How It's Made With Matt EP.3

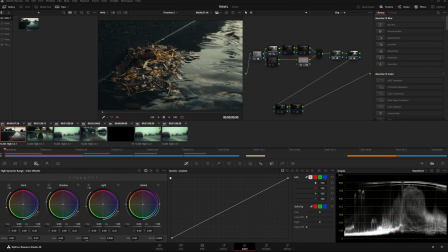But the problem with these leaves that I'm noticing, I was like, man, these leaves are like a very strange hue. So let's go ahead and fix that by applying some density. Check that out. That looks a lot more earthy, more dense, more believable to me. It's affecting all the tones in the image, but we are getting something a lot more deep.
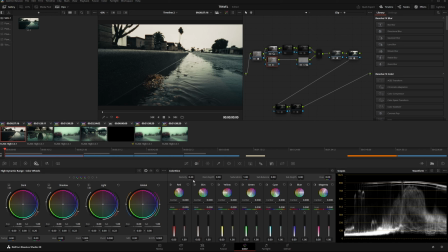And you do that by doing the color slice tool right here. Set the density to 0.3, affects all the colors that you can see on the readout right here. And going back to the mask, for the specifics on the mask, I put a circular mask on the screen right here in a shape that looks like it's natural, how the light is spilling over the water.
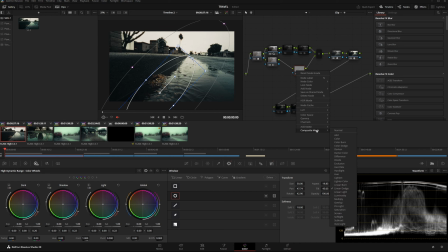And I changed the composite mode of this mask to linear dodge. And if you don't really know about compositing modes, I made a whole entire video about the ones I use most frequently in my workflow. It's further down the list. You'll see it. I'll probably just put a link in the description of the video.
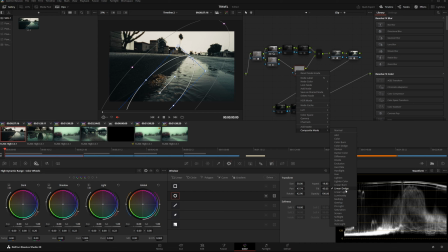Linear dodge basically takes all the brightest values and brings them up, but you want to be really sparing with it as it could get very destructive. So I only put it as 0.25 on the key output. And that really brought this area out, see, on the middle.
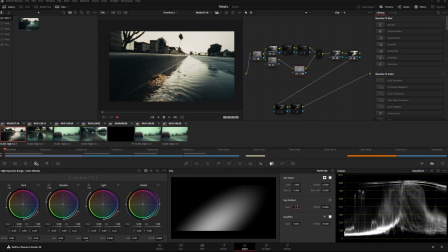So let's set that to 0.25 again. So we got that out of the
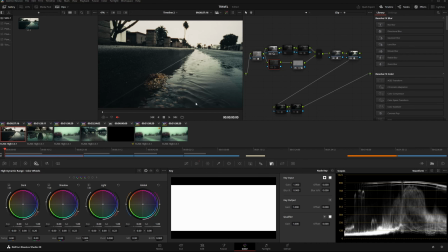way. And the density. And by the way, just so you know, for this density tool, you're going to see the biggest adjustment on your yellows and reds. And that's not the secret to making things cinematic, because there's so many channels on YouTube that will be like, oh, that's the secret to making things cinematic. Recreating the
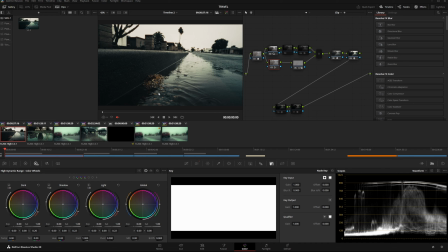attributes of film is what we're going for to make things feel more filmic, like cinematic, okay? And the way we're doing that is we're taking the color profile of film stock by using DaVinci's Film Look Creator,
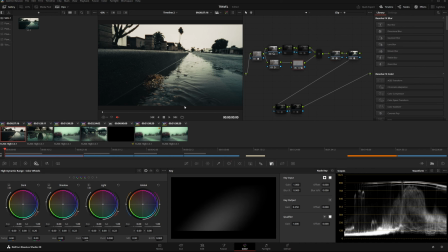and then we're making denser colors back here. And then we're applying masks to make the areas of the image pop that you want. essentially.
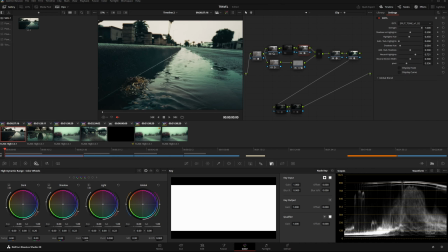And then we weren't just done yet. I applied a split tone, and this split tone made the biggest adjustment.
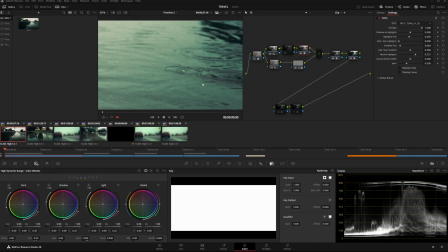Like, you really see the look come in.
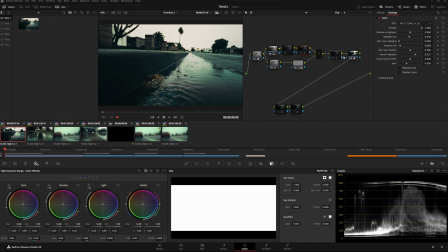If I take the split toning adjustment and the film creator, and I turn this on and off, it's like, boom, whoa, what's going on? Yeah, like, that's where your look really comes in. That's the color grading aspect.
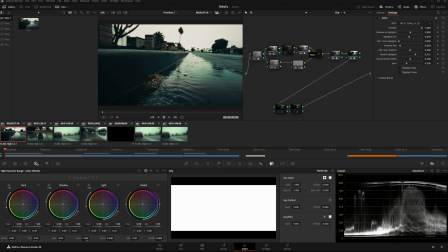Majority of the stuff that you do beforehand is going to be color balancing, but I didn't have to do that since I have a gray card that I carry with me everywhere, and I just use the gray card to color balance for the overcast weather. So I just cut that entire process out. Otherwise, this node right here that has nothing on it would be used for color balancing. Anyways, let's go ahead to our split toning.
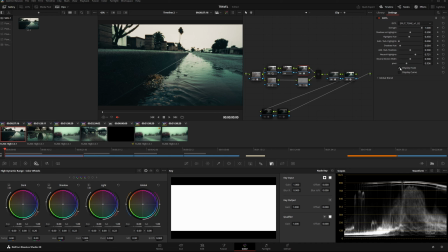And the split toning right here is interesting because if I display the hue and the curve, and the halation from the film look creator is going to affect these curves, but just pay attention to where they're at and what's going on.
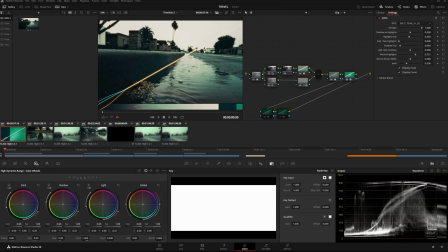I essentially disabled the separation and the highlights, and I just wanted a lot of character added to the shadows leading up into the midtones in this, and I added a seafoam green. And as you can see, if I drag the strength up and down, you see that curve really coming out.
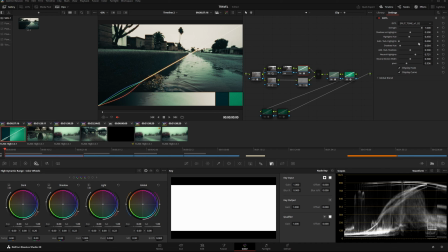So if you really wanted to recreate this curve yourself, that's what you would do. It's just that this DCTL right here is amazing because it has like safety guidelines put on it. This is from Iridescent Colors YouTube channel.
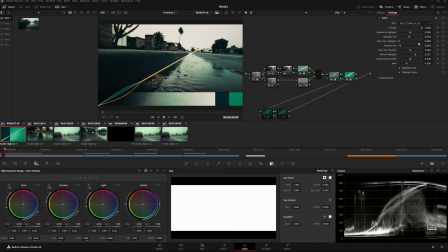If you go to his channel and you click on the links in his descriptions for his list of DCTLs, these are actually free. The ones I use for the bleach bypass that I typically use and the split tone is free. And this is just a more intelligent way of applying split toning to your image that's very
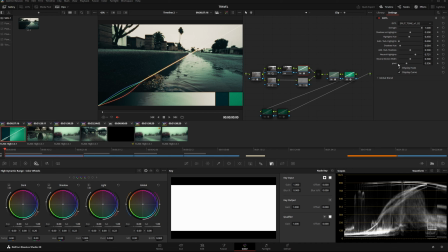non-destructive and flexible, because you could change the pivot, you could change the selection width of the neutrals, you could change additive or subtractive for the shadows, additive, subtractive for the highlights, and that's just different processes of adding the split tone as a color to your image.
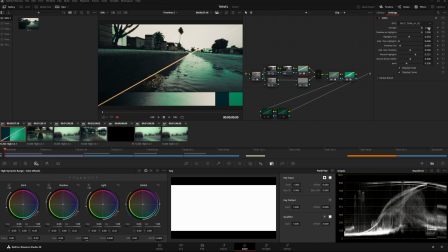And you can make the shadows versus the highlights pop more, so if you drag it back and forth, you can make either one bias, you can have it equal like I did, and you can also enable these options and really see where your colors are landing on the image. And the palette right here is going to show you what your highlights and your shadows are, where they're really pulling those colors from.
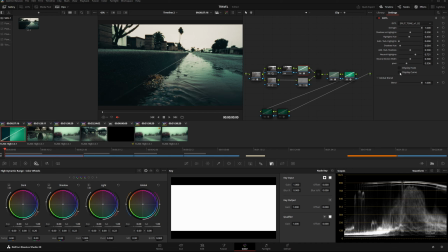So this is nice. And I'm going to disable this right now. So boom, the look is really coming together.
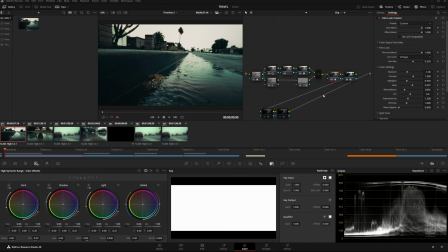That vintage is what's really carrying this though, because down the line, these colors are getting shaped out in just these two nodes right here. And of course, I have a parallel mixer right here because all of these nodes right here are borrowing from the same initial signal.
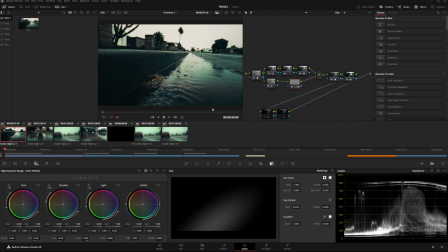So the density and the masks are being applied to the initial signal of the footage and then being combined back into this parallel mixer right here.
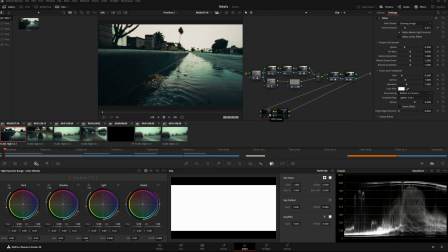And as the finishing touches, we have these two things. Now, this is the best part of the video that I will show you. And I have a specific clip that this is even more prevalent on, but the glowing image, the glow on this video is being applied with the glow effect in the effects menu over here,
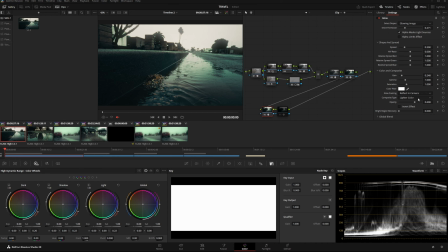but I tried a different way of applying it. For the composite type, I chose lighter color. And what I noticed is that lighter color as opposed to add is a lot more tame on the picture. If I choose add, then add slaps it on top.
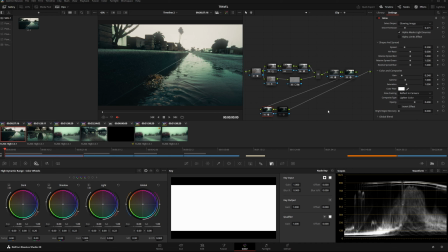But lighter color only affects the bright regions and adds this, I don't know, this ethereal diffusion over it. So like for days like this just works super well. And if you really want to save your bright regions, you can enable your bright region recovery right here and just change the opacity to change the blending.
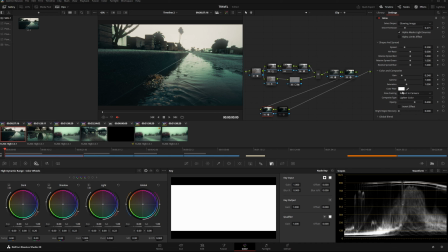I just leave the color filter at white because I don't want to affect the saturation or just add anything special.
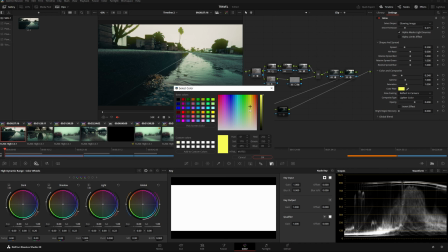But if you really wanted to, you get add any type of glow to your image. If I want to push more of that seafoam green in here, well, you could just push this up right here and right here.
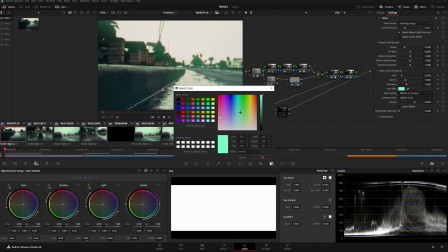That glow is taking that green, and I could dial it in just a little bit more when putting it on the blue side.
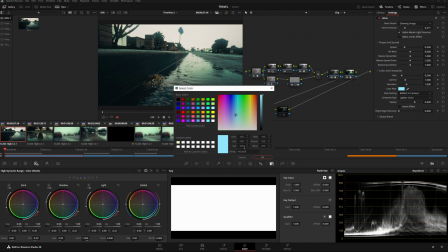There we go. And yeah, but I'd rather much keep it at white because the sky is white.
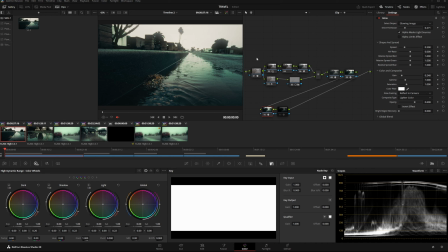There's no detail because it's full of clouds. And yeah, that's just, it just looks so good.
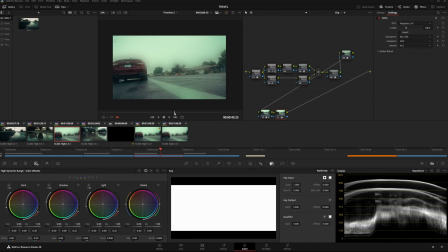And then there's this other clip over here where if I go to the middle of this clip, where is it? Right about here. Yeah, good spot. All right, so check this out.
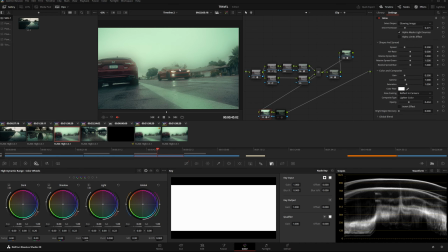Look how much of a difference this makes.
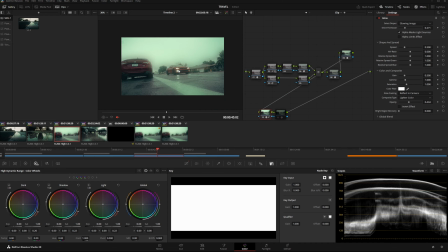This goes from being really crusty to, or not crusty, but just dry and like really clean, looks very video-ish to, okay, now we're getting that not perfect, hazy aesthetic that everyone really chases with this film stuff.
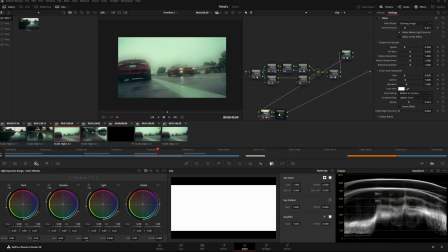Since we're already on this clip, I'm going to show you the major difference. Well, not major, but this is in the same library, I believe, as the initial transform right here in the DCTL. This last DCTL right here is basically Nyatani underscore HK.
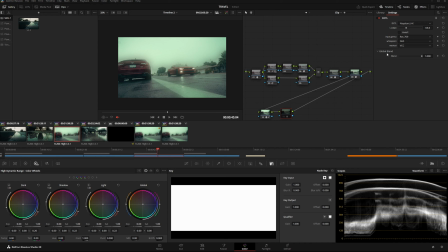And if you guys don't know who Nayatani is, he was a colorist who was in Japan, I believe, and he had a chromatic adaptation model he made. Some people or some guy made code that kind of tries to emulate this model.
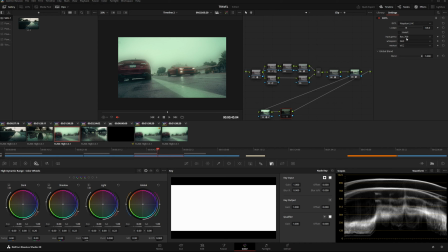So I chose my white point as D65 and chose the input gamut at Rec 709 because that's where we're in near the end of it.
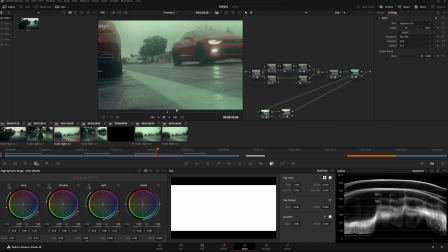But I apply this on the end because what this does is it adds like a level of like,
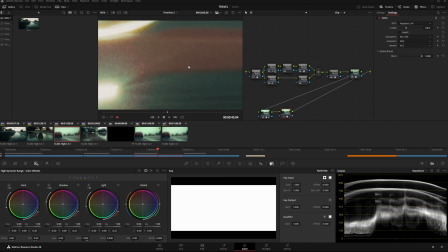you can see the colors ever so slightly moving. I'll bring the vector scope. You could see them shifting just a little bit.
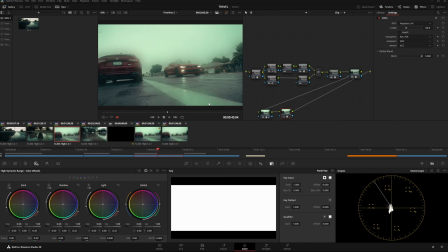Now, the more contrast and differentiation in the color there is, the more of an effect this will have. But what this is doing is adjusting the colors for observation by the human eye. So cameras don't see the same way we do. They literally collect everything.
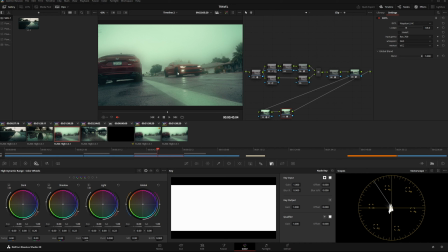And since they collect everything, what they see isn't always accurate to how we perceive the world. Like I said in my other videos, I like hovering between what is artistic and what is realistic.
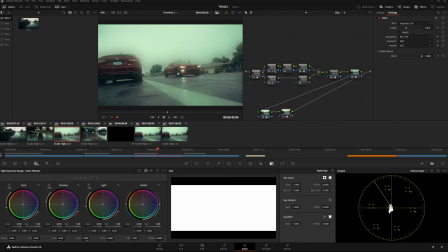So we kind of want to sit on the fence when it comes to that, if we're chasing the film aesthetic, because those colors are real. They just have more character, and you're not deviating too far from what is actually there.
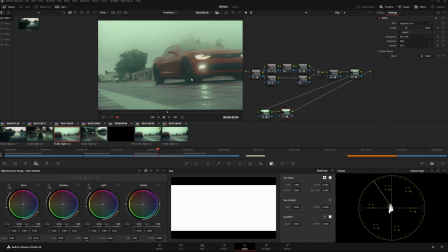I put this on near the end, and what do you know, like, it just looks good.
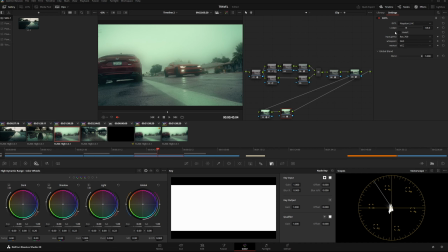I wouldn't choose invert, and I don't know what the L adapt does. I know that this part, that 63.6, just works very well. So until I get more answers on that and do more research, I'm not going to be able to tell you what to do with that.